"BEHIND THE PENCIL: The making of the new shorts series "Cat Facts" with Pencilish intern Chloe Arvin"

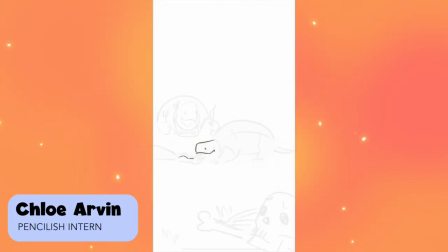10s
hello my name is Chloe and I'm an intern at pencilish I'm gonna show you guys my process for drawing these little end of the short
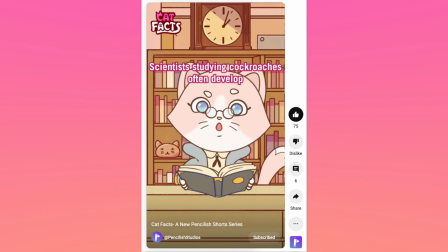18s
illustrations that pop up in the cat fact shorts but basically what these are are within the short there's a little cat that'll read a fact to you out
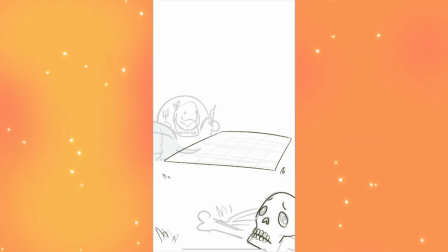27s
of a book and then it'll cut to like an end skit like punchline sort of thing so that's what these illustrations are.
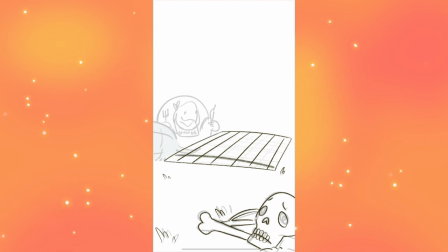35s
They're the little punch lines of sorts. And so I start with the storyboard.
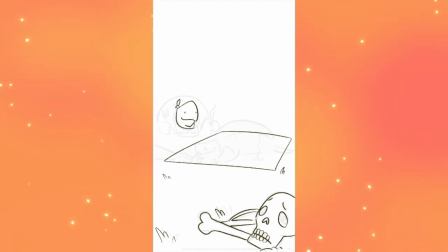40s
I did this storyboard and I just draw on top of it. I refine the drawing a bit but I don't go too crazy at first because these shorts are supposed to be very simple.
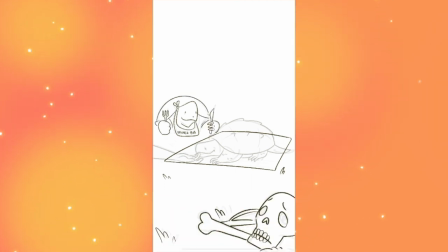52s
They're very short. That's why they're called shorts. And we're releasing them somewhat regularly so we want to be able to make make them within a reasonable time frame.
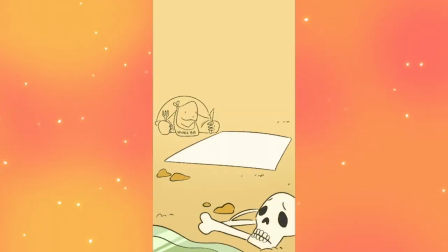61s
So this guy, I have maybe some gradients,
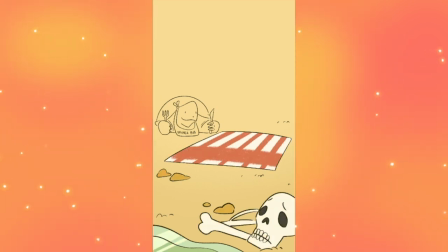66s
some pretty simple colors, but like, I don't get like shading in there.
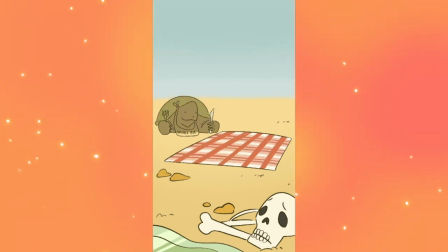71s
You know, I keep it very simple. Now this little process, you'll see the very end.
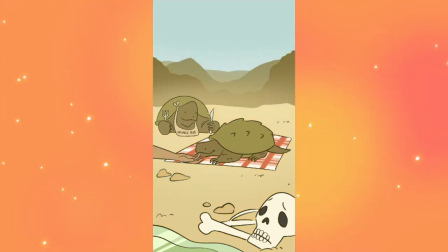77s
I tossed the mountains in there because this, this is supposed to be near the Ganges river.
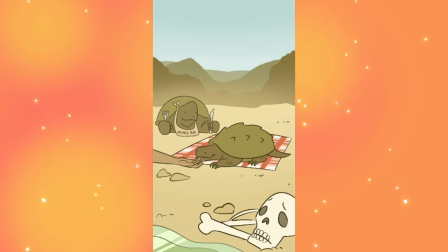82s
And I looked it up and I said, oh it's not just flat land there's some mountains nearby i should make that accurate to how the actual place looks so i did that
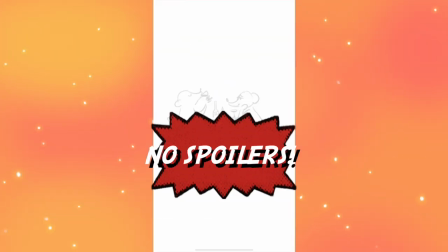90s
now i'm not gonna give you guys context for these punchline short things whatever if you haven't seen them you're gonna need
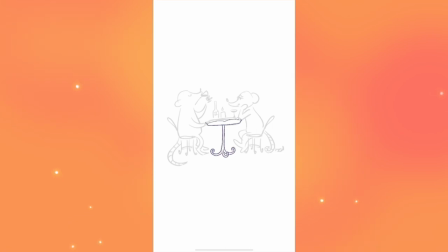99s
to go watch them or wait for them to come out i'm not i don't wanna i don't wanna clue you in you're gonna need to go find out on your own but for this next one these boards were also by me and we have some cute little rats having a cute little dinner
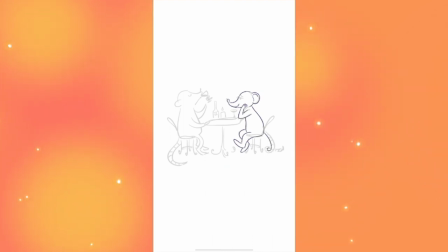111s
date. So I'm showing you guys these little speed draws in the order in which I did them.
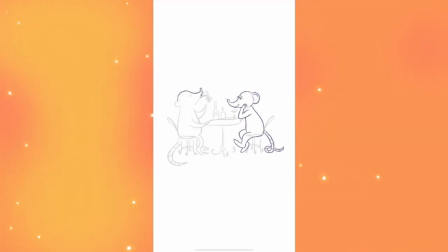118s
I'm going to show you guys three and I feel like each one got a little more complex but
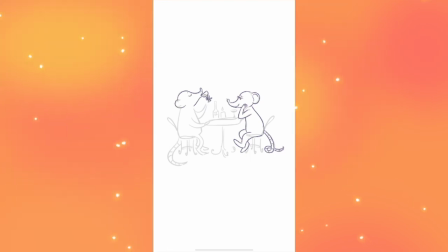123s
I was I was having fun with them and we're on schedule so it's all okay.
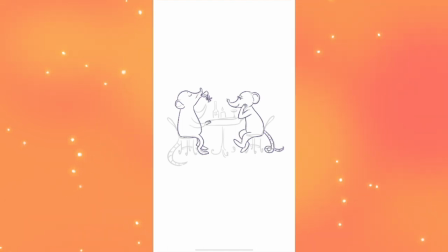128s
So for these guys I get some line art line out out first do the line art and then from there I throw in some colors from this
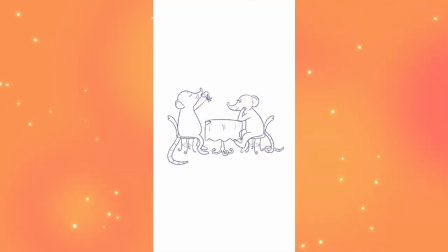138s
point on in the line art i start to move a little more forward
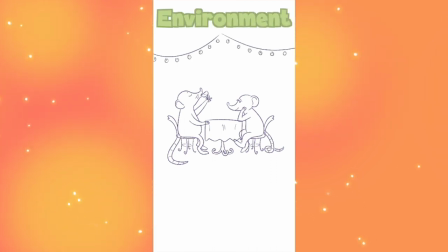143s
with the environment than was shown in the boards so i threw those
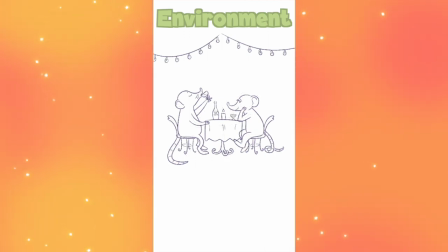148s
little lights up there because it feels very cute and romantic to me now is it logical that they're just floating in the air no
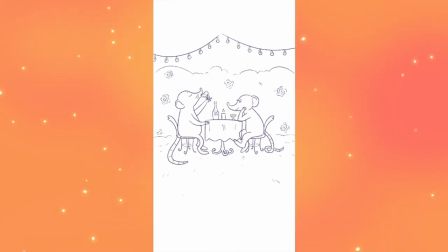157s
but does it really matter in this context i don't think so um got some nice bushes behind them with some roses and so then I start to go in with the color and I I wanted this to feel very romantic
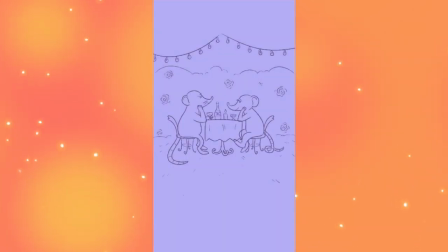171s
and cute because they're having a candlelit dinner even though they're big old rats they're allowed to have cute
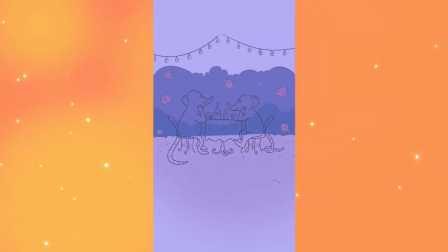177s
romantic moments so I try to stick with those nice romantic sort
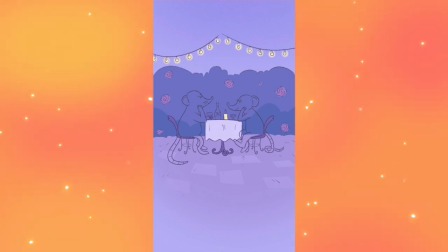182s
of like purples and pinks and and some indigo I didn't know
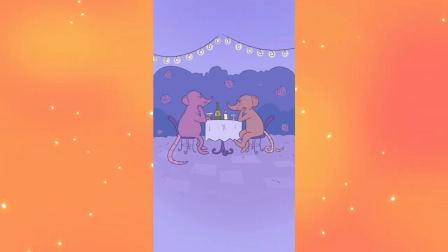187s
what I wanted to do for this lighting it wasn't working for me but in the end we got some pink and then
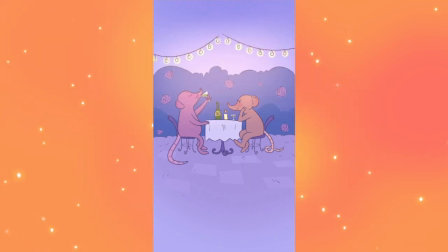192s
this scene has a zoom out so I wanted to make sure that the zoom in we
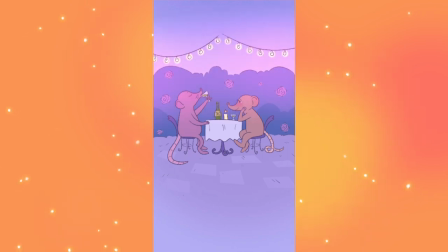197s
start on is high quality high definition
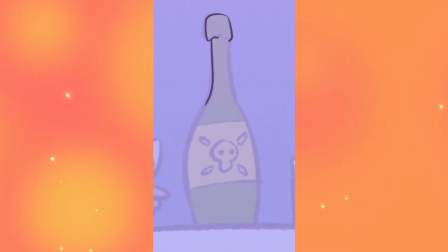201s
not not how it looks zoomed in before
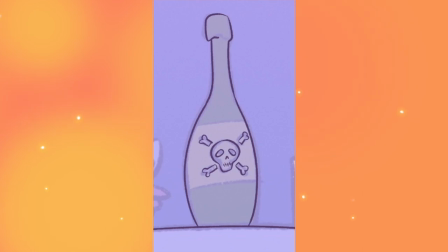206s
this so I tried to match up the colors and make sure it worked that is what
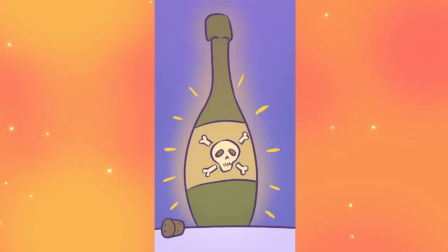210s
that's the drawing for that skit this one by this third one I
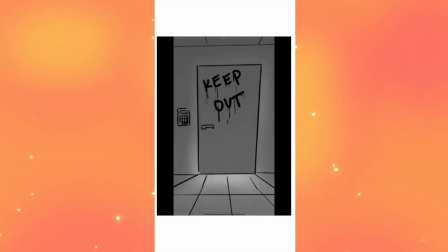215s
think I went a little too overboard on this in terms of how
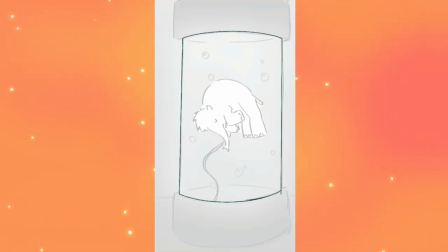219s
how detailed I guess it is this is a very sci-fi vibe we've got like the tube chamber and so I was I
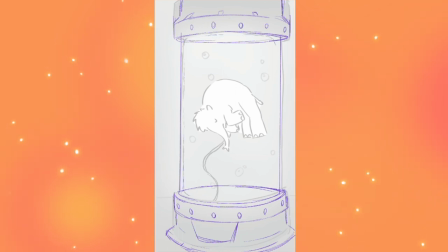229s
was really wanting it to feel very sci-fi very fun so
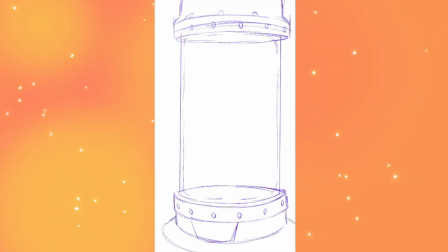234s
this is actually I think the only one that I did an outright sketch layer on I think all the others I just did straight up line art and said oh
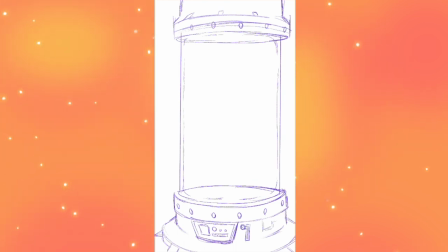243s
that's good enough and moved on with color but this one because I wanted it to feel that like futuristic sci-fi whatever vibe i couldn't
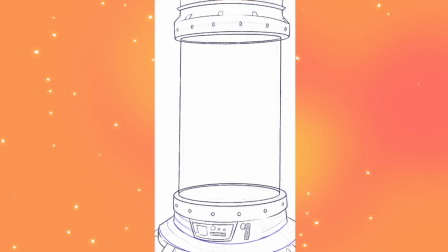251s
just like crank that out without sketching it out first here i go in and i make sure that i'm getting the perspective i guess you would call it
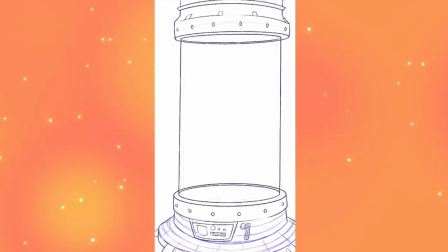260s
correct in terms of the curvature of the surface and so we've got those other lines little
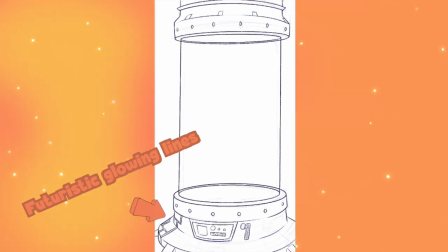267s
futuristic glowing lines that i have no idea what they would do in a real like scientific
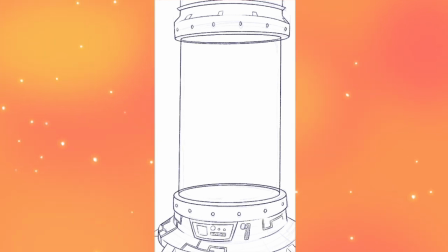272s
specific instrument whatever but it just feels right for this sort of thing you know
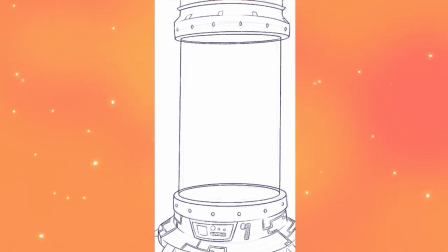278s
to give you guys I guess I said I wouldn't give you that much context but just so you know what this is
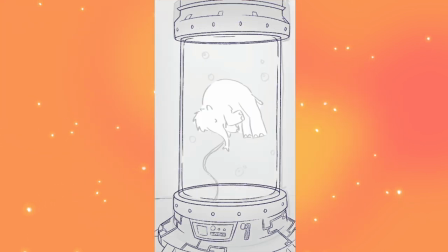284s
that I'm drawing this is a cloning chamber an imaginary sci-fi cloning chamber not a real one
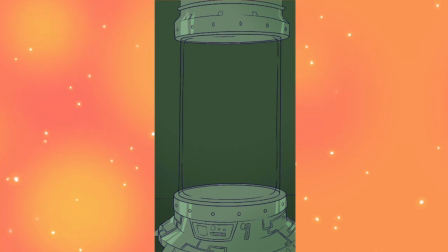290s
but then I move in with the color and I was trying to figure out because I had a couple options I was like I could could be
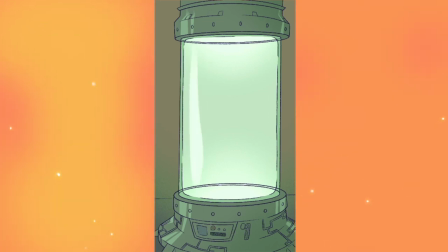297s
like a dark blue or I was thinking we could have like some red lighting but I went with green because we already had a couple kind
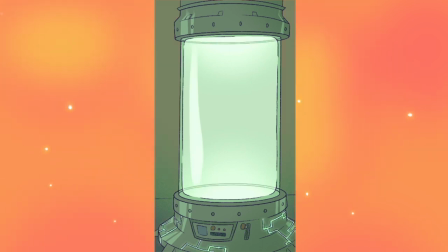304s
of blue centric ones like my one with the rats was like kind of like purpley blue and I was like I don't know I want this to feel distinct
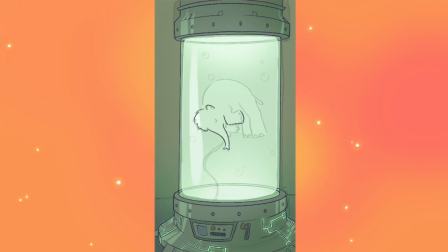311s
and as I did more green I figured out I think it was the right choice I think the green works now one reason I
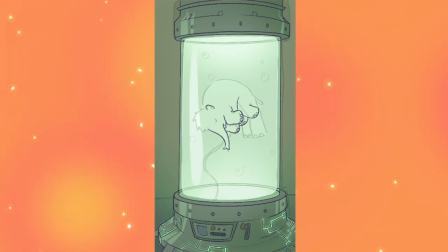319s
was thinking very much about how what color I wanted the lighting in this to be is because at the end there's one more drawing that's in this
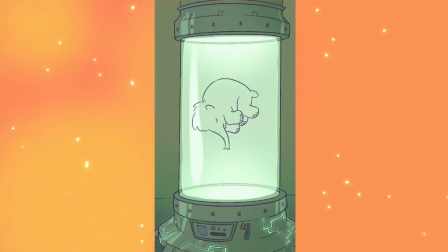326s
little skit ending thing where it's a door at the doorway to this room and so I wanted the light like coming out from under the door
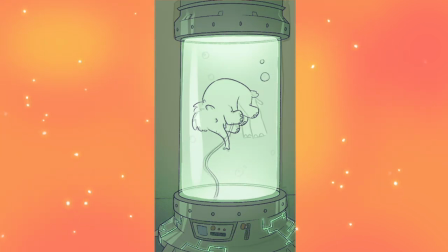333s
and like the window in the door that very dramatic very dramatic lighting and I was like you know some red light could look really cool coming out that
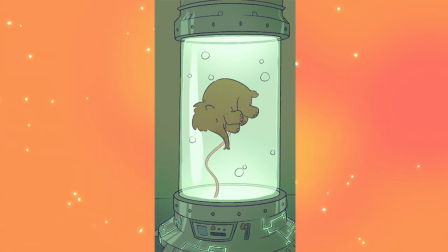342s
door blue light maybe not as much but then I was like you know what green light would also look cool and so I ended up
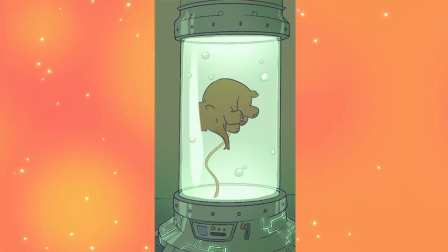350s
choosing and sticking with the green and I'm very happy with how the green looks I think it's I think it's a cool color scheme.
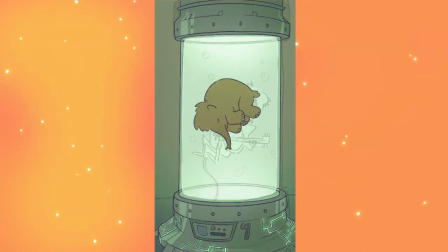357s
Now you can see with the little lighting and reflections that I did in this whole thing,
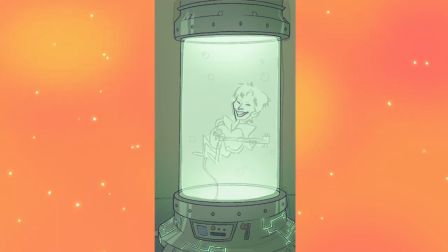363s
it's a little more in-depth than the other ones, but I mean, the background is still just like a gradient,
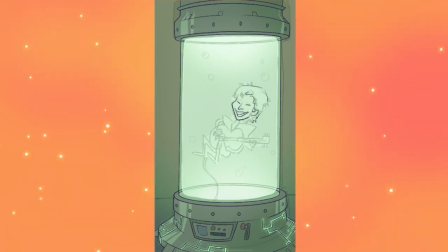369s
so it's not that complicated, but this is the longest one. Oh man, I forgot to mention. These boards are by the wonderful Sophia,
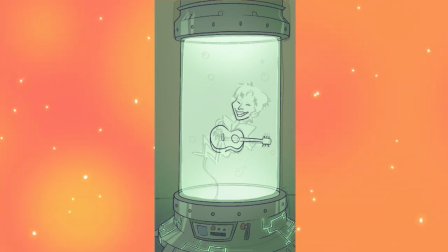380s
another pencilish intern. these boards were not my own so the original sketch storyboard layer that I'm going off of was not
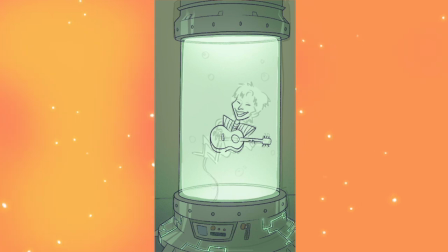387s
my creation I am just moving forward with it and I think that is such a fun thing in a studio setting especially getting to work
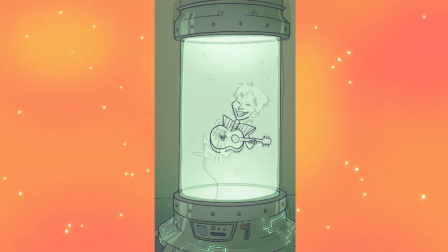393s
with other interns is taking somebody somebody's work that they've started and then getting to take it all the way to the next step and
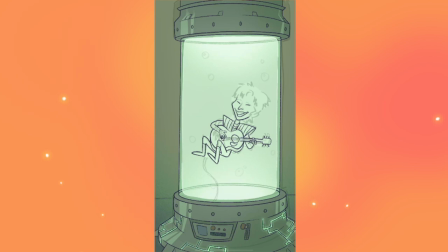401s
work on top of somebody else's work and have somebody else take your work further and see oh they did something I never would have done that collaboration is very
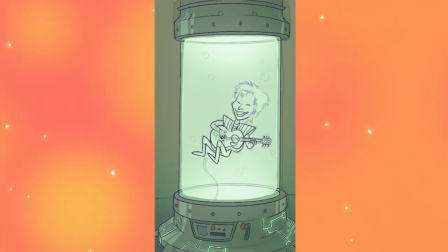409s
fun to me so i don't know if i already said it this is david bowie it's david bowie in a cloning chamber what's going on i don't know you'll have to watch but
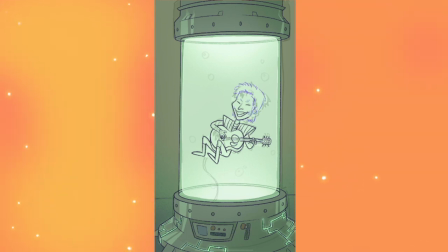418s
i was really struggling to to get his likeness it
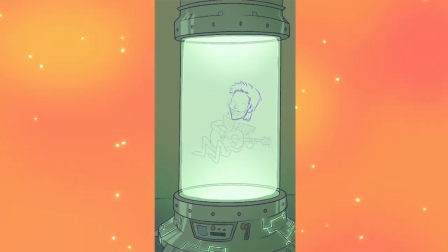423s
just wasn't i don't know like i really liked sophia's storyboard
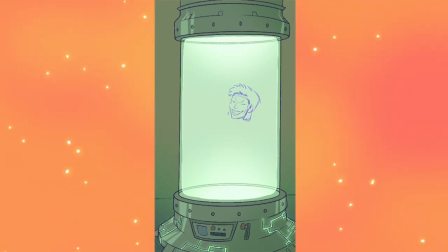428s
sketch but then when i tried to clean it i felt like i was killing it and like I didn't feel like Bowie anymore. So I really wrestled with that, of just trying to get his likeness in his hair.
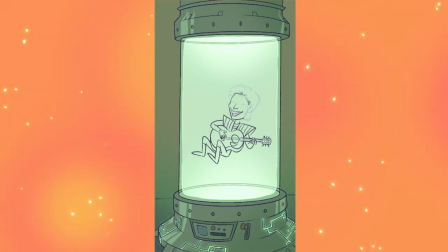439s
I don't know how to draw hair like that, you know, his kind of like spiky mullet thing.
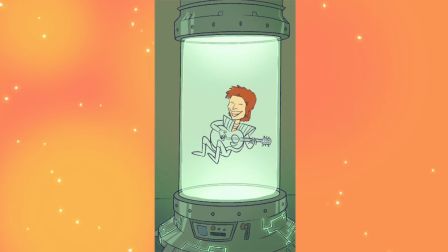445s
In the end, I do think it looks like Bowie, to me at least. I don't know, maybe I failed.
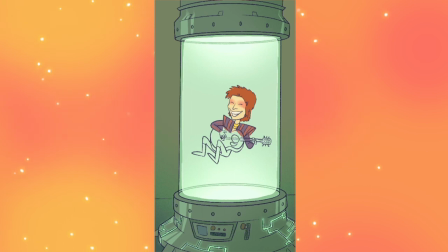450s
Don't tell me if I did. No, actually do tell me. I don't know. Does it look like Bowie? Comment down below!
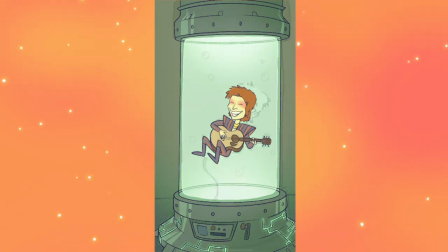458s
Adjusting those colors to make it look like he's in a tank of water floating around. The umbilical cord was a little weird. I wasn't sure if that was How I wanted it to be but what can you do, you know?